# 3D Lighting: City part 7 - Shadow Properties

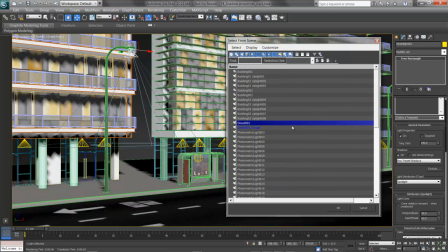4:14 It's called Direct Light 001, and there's its target.
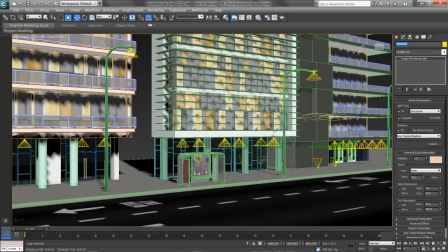4:18 While I'm at it, I'll rename this to Sun, so I can find it more easily. It's got ray trace shadows, and I'll go down and look at the shadow parameters. In here, in the shadow parameters for standard lights then, we've got a shadow color and a density.
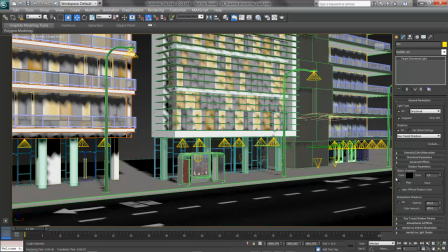4:34 I'm going to leave my shadows, well, black for now, but I'm going to lower back that density, maybe to 0.75, and see how this looks. I'll run another region and see what I get.
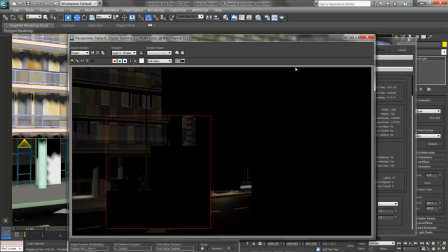4:51 That's better. Especially in this outside render where I'm not using my bounce light, I can really see a difference here. That lowering down the density of those shadows takes it from really heavy black to fairly dark. Still definitely in shadow, but not completely oppressive and lacking range.
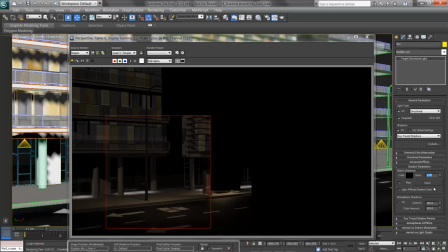5:09 Maybe I'll boost this up just a little bit. Instead of 0.75, I'll try 0.85, but I'll add in a little bit of contrast. As a lot of my scene has warm tones, into the shadows and their color, I'm going to bring in a little bit of indigo by pushing up the blue,
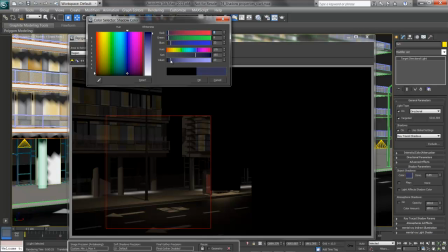5:25 pulling down the saturation, and backing off that value till it's almost dark. I can even bring this down a little further. Now it may seem like a very tiny difference here, a value of 1 or 2 and a little bit of blue,
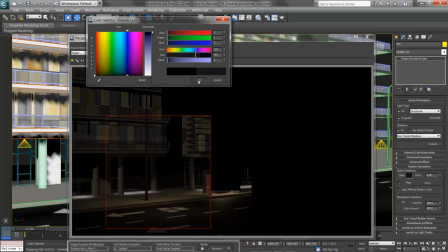5:40 but that's going to add a subtle cast to those shadows that gives me something different than black.
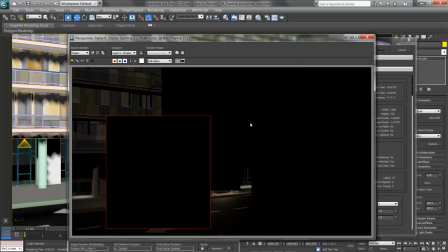5:46 I'll test again. There's just the tiniest bit of purple going on in contrast to that warmth, and I like the way it looks. Right here we can really see it on the column. The littlest bit of indigo or blue in there, and the warm column in the light.
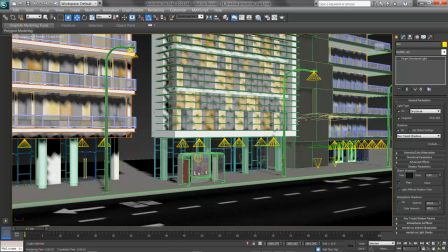6:05 We have other properties available if we'd like to play with shadow maps as well. Before I finish though, I'll look at my ray trace shadow parameters. If we need a greater tracing depth, we've got the ability to do it.
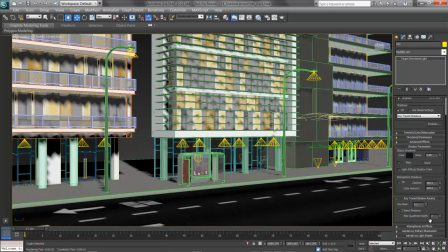6:19 And if you'd like to experiment with things like glass, you may be playing with it. The ray bias does change where those rays start a little bit if you need to push the shadow. But being that ray trace shadows are calculated accurately, there's really not a lot of things going on in here to play with.
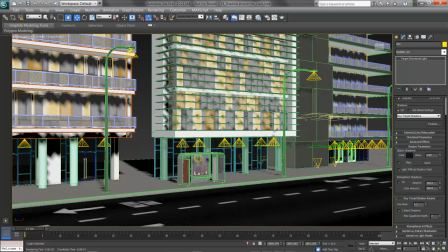6:33 It's more about the look of the shadow here in the shadow parameters. Picking one of my uplights on the other buildings shows the same kind of thing. I'll change this over though to shadow maps and see what I can do with it. I'll pull this up, and here's my shadow parameters just the same as the others.
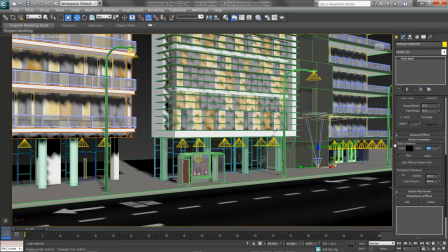6:52 There's a density and a color, so I'll start by backing off that density to maybe 0.9. Then I'll look at the shadow map parameters.
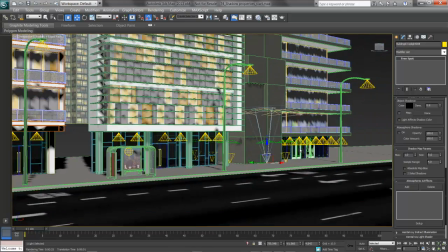7:00 And what we can deal with here in our shadow maps is the size of the map, the accuracy at which it's drawn, and also a bias and a sample range.
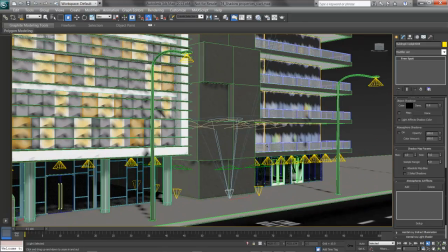7:09 I'll pull in a little bit, try a quick render, and see what I need to do with it.
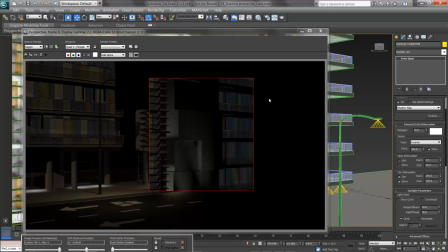7:16 Okay, here's my quick render, and I can see some obvious issues. Right here in the bottom left on the render, there's a bright spot and then a shadow band across the building. I've got shadow maps on these free spots, and I'll scroll down again, and there's my shadow parameters, which I've backed off to 0.9 for a little less density.
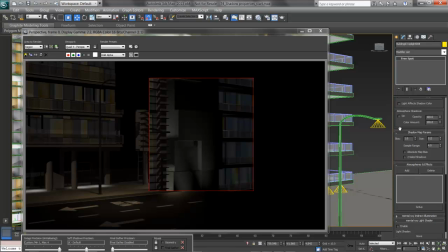7:35 Then I'll look in the shadow maps, and what I can do in here is first up the size, making these draw at, let's say, 1024, so there's a higher resolution in the shadows and greater detail. I can also pull back the bias in my shadow maps, which pushes the shadow forward and backward from its starting point.
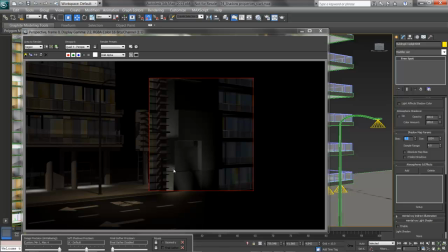7:53 I'll try a bias of 0.2 and see how this looks. I'll even edit that region.
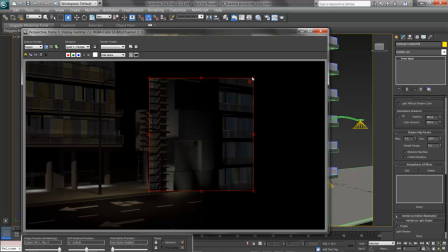7:59 I know how this part looks, and really what I'm concerned about is down there.
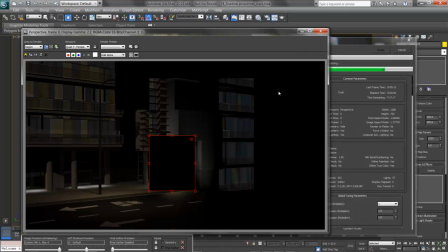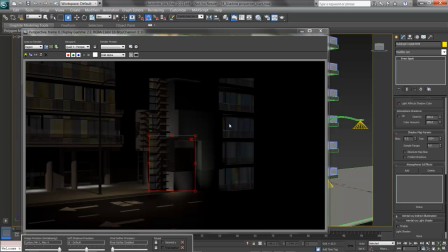8:10 That's a little better. With a lower bias, I get a good fast shadow. Lots of shading going on in the building here. I'll broaden out this region and see if it holds up everywhere else.